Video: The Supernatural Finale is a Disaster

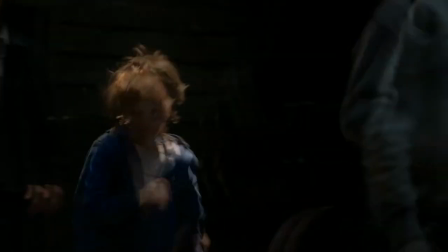245s
I'm just left wondering why the vampires didn't attack Sam and Dean and try to grab the kids that were running away, since them losing the kids is the last thing they'd want.
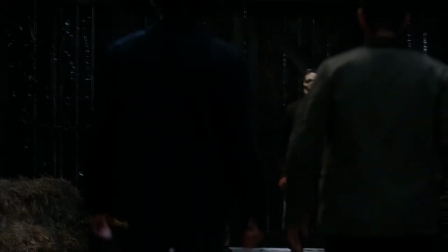253s
Wanna know why they did that? Because they wanted the shot of the standoff between the vampires and the brothers. I just love when the logical consistency of something is sacrificed for a cool visual. Then they start fighting.
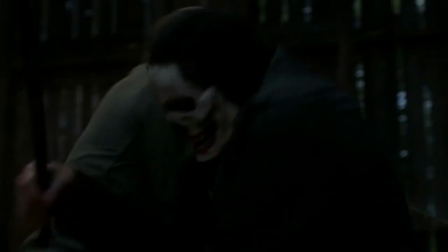265s
Choreography is okay. The quick cuts hide any issues with it that could be apparent, but fight choreography is not a big deal in Supernatural, to be honest, so whatever.
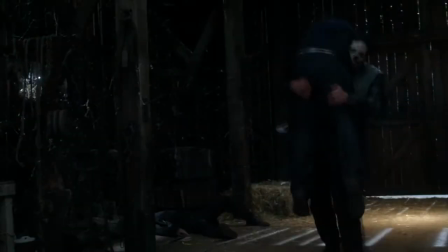273s
Sam manages to kill one, then he gets grabbed by the big vampire and ends up dropping the machete because of that.
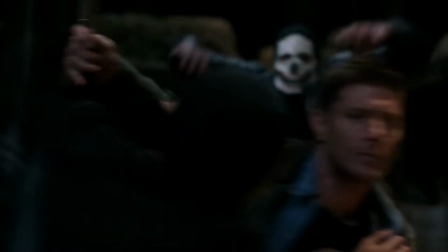278s
Dean also kills one, but after the big one knocks out Sam, he helps another vampire grab Dean and hold him down on the ground.
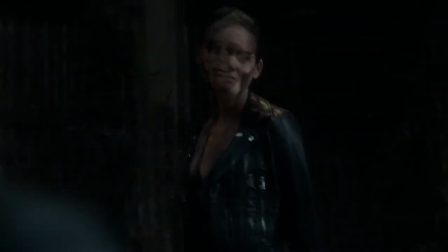284s
Then a woman appears, and it's Jenny from episode 20 of season 1 of Supernatural.
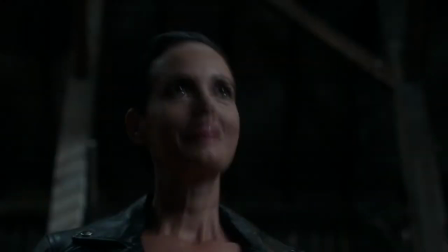288s
A character coming back because it's a finale seems fair enough to me, though she's killed less than a minute later, so that was pretty worthless. aside
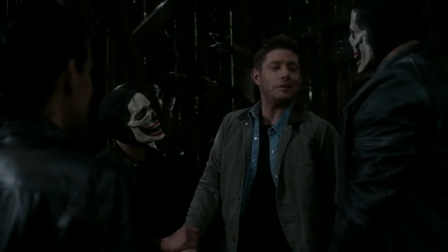296s
from a funny joke from Dean. Aside
It's like running into somebody in high school, you know, somebody you don't want to see.
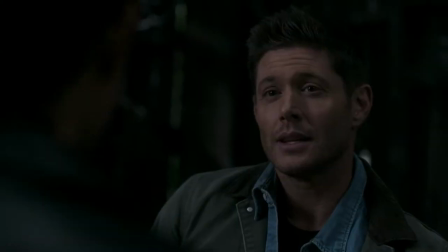301s
Which was a good way for Dean to stall while Sam was grabbing his machete. Though I do wonder how the vampires holding Dean didn't see Sam getting up and stopped him from killing Jenny.
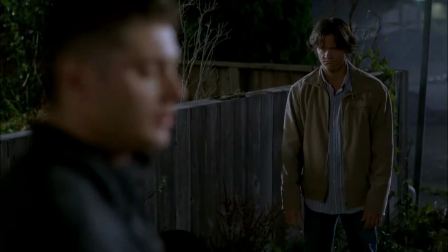309s
Then one of the vampires lets go of Dean for some reason, while Dean punches a big vampire in the crotch and that stuns him.
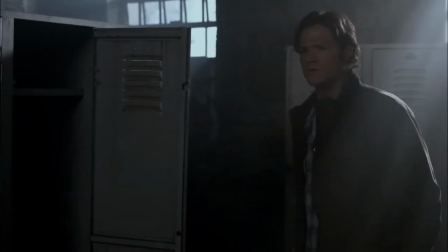317s
Okay.
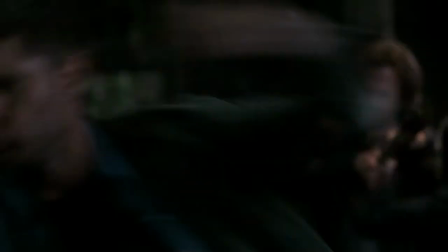317s
And Dean continues to win a hand-to-hand fight between the big dude until the show decides he can't anymore, which is when we finally see the dreaded piece of rebar sticking out of a pillar.
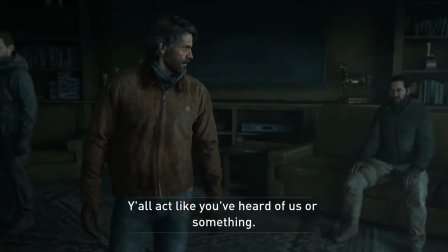326s
It'd be a very convenient way to kill someone, wouldn't it? The only place a piece of rebar is sticking out of.
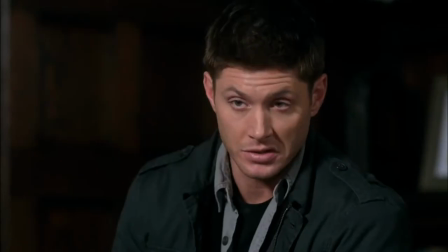331s
It has a perfect shape to stab someone in the back. It'd certainly be a shame if it happened to become relevant to the plot in any way. Sam kills his vampire, which only leaves a big guy now. Dean goes attack the guy like a retard.
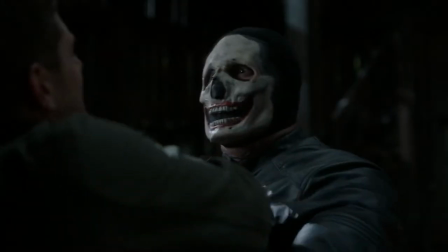343s
The big vampire impales him with a piece of rebar sticking out. Yeah, that's just awesome.
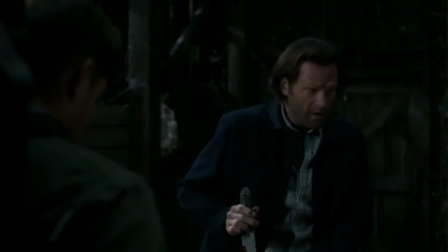349s
Then Sam cuts the big guy's head off before he's able to finish off Dean. Then Sam says they should go after the kids, and Dean says he's not going anywhere.
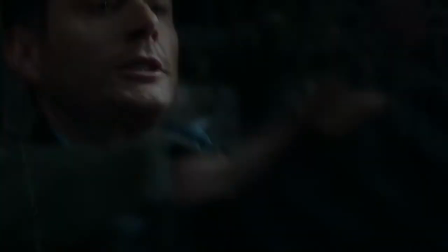356s
It sure sucks that the death scene of one of the two main characters of the show was achieved through bullshit contrivances,
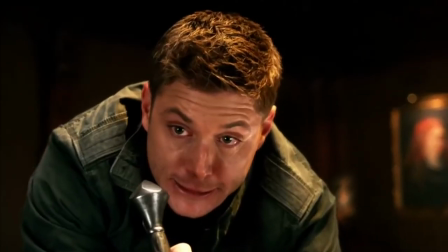361s
thus making the audience feel cheated and the death feel shallow, which is quite the fucking opposite of what you'd want in the finale of your 15-year-old series.
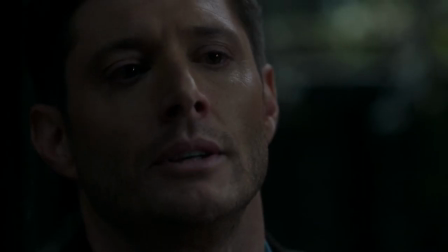368s
Now, even though it was a bullshit way to get Dean to die, him asking Sam to stay with him and the acting from Jensen and Jared are really good in this scene, so that's good at least.
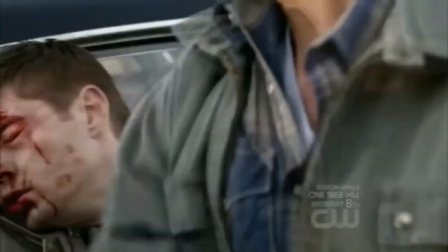377s
Also, Dean asking Sam to get the kids to somewhere safe, basically sacrificing himself so the kids stay safe, is in character for him.
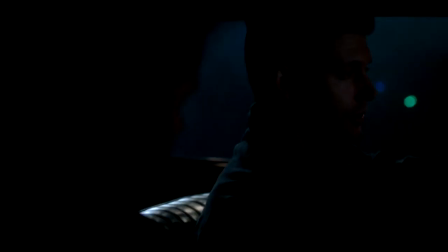383s Save lives, you know? Because it is. It's a crap job. We do the ugly things so the people can live happy.
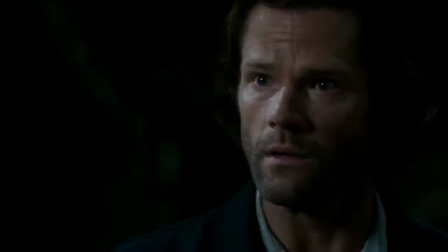390s
So this isn't that bad yet. So Dean says, "You knew it was always gonna end like this for me.
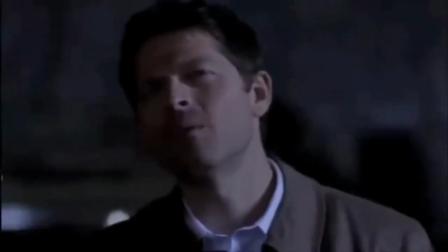398s
It's supposed to end like this, right?" What the fuck do you mean it's supposed to end like this?
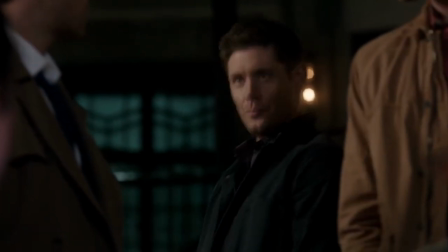404s
Dean has always been defender number one and leader of Team Free Will, but now he's supposed to die like this?
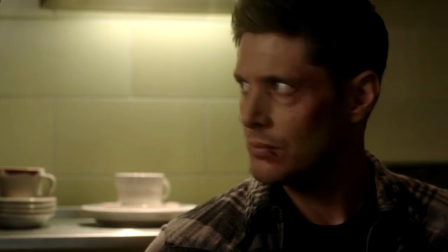410s
The writer does not see how this contradicts his character completely.
Why stop there? Why not send him even further back and let some other poor sons of bitches save the world?
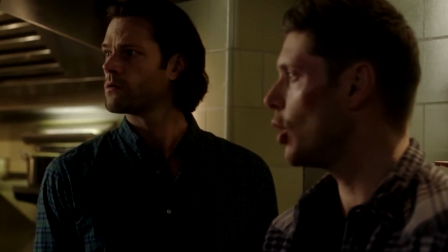417s But there's a problem. Who does that make us? Would we be better off?
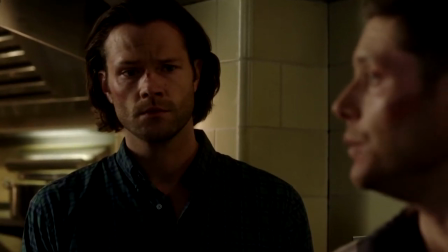422s Well, maybe. But I gotta be honest, I don't know who that Dean Winchester is. And I'm good with who I am.
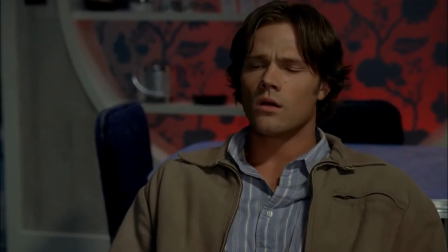428s I'm good with who you are. Because our lives... they're ours.
Even more so when this episode is immediately following the episode where they beat God and we had this dialogue.
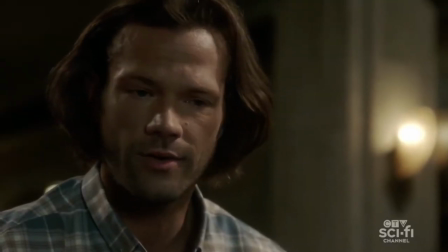437s With Chuck not writing our story anymore, we get to write our own.
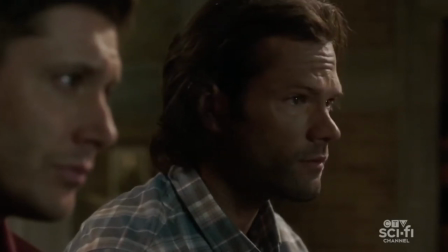442s You know, just you and me going wherever the story takes us. Finally free.
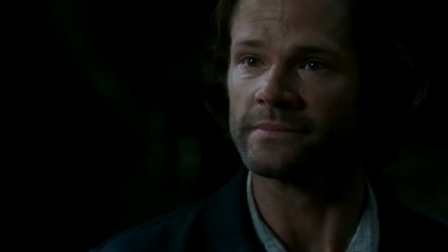446s
So Dean says, "It's okay. It's good. It's good. We had one hell of a ride, man."
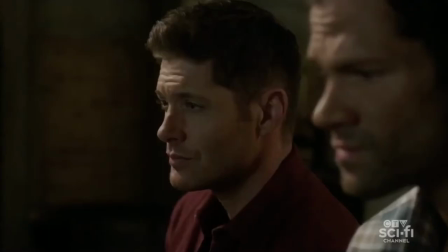455s
Dean, don't you remember what you've been saying this entire fucking season?
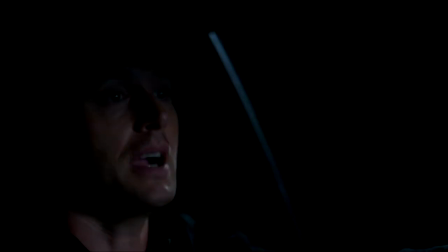459s
That you wanted your life... you wanted to be free, not to be God's chess piece, you wanted your fucking free will.
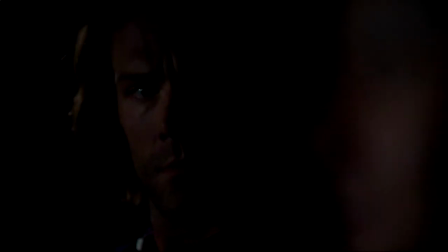464s And hey man, like you said, now that Chuck's gone, we're finally on our own. We are finally free to move on, you know?
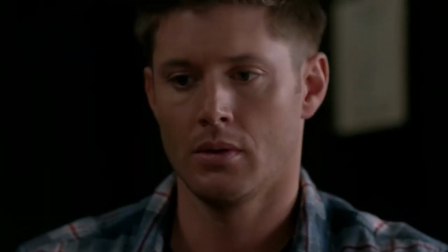479s
That's just one example, but the entire show has been about free will. They fucking call themselves Team Free Will.
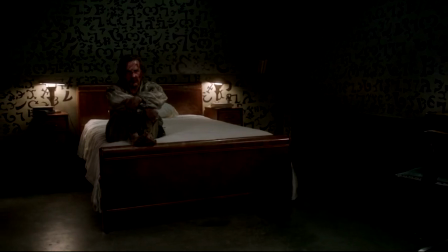484s
It's pretty clear that's an underlying message from the show, but now Dean just says he's meant to die?
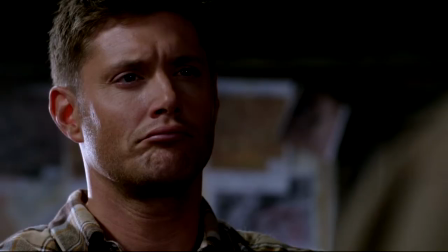489s
That's how it's supposed to be? Fuck that, that's out of character, that's stupid. He's supposed to be pissed.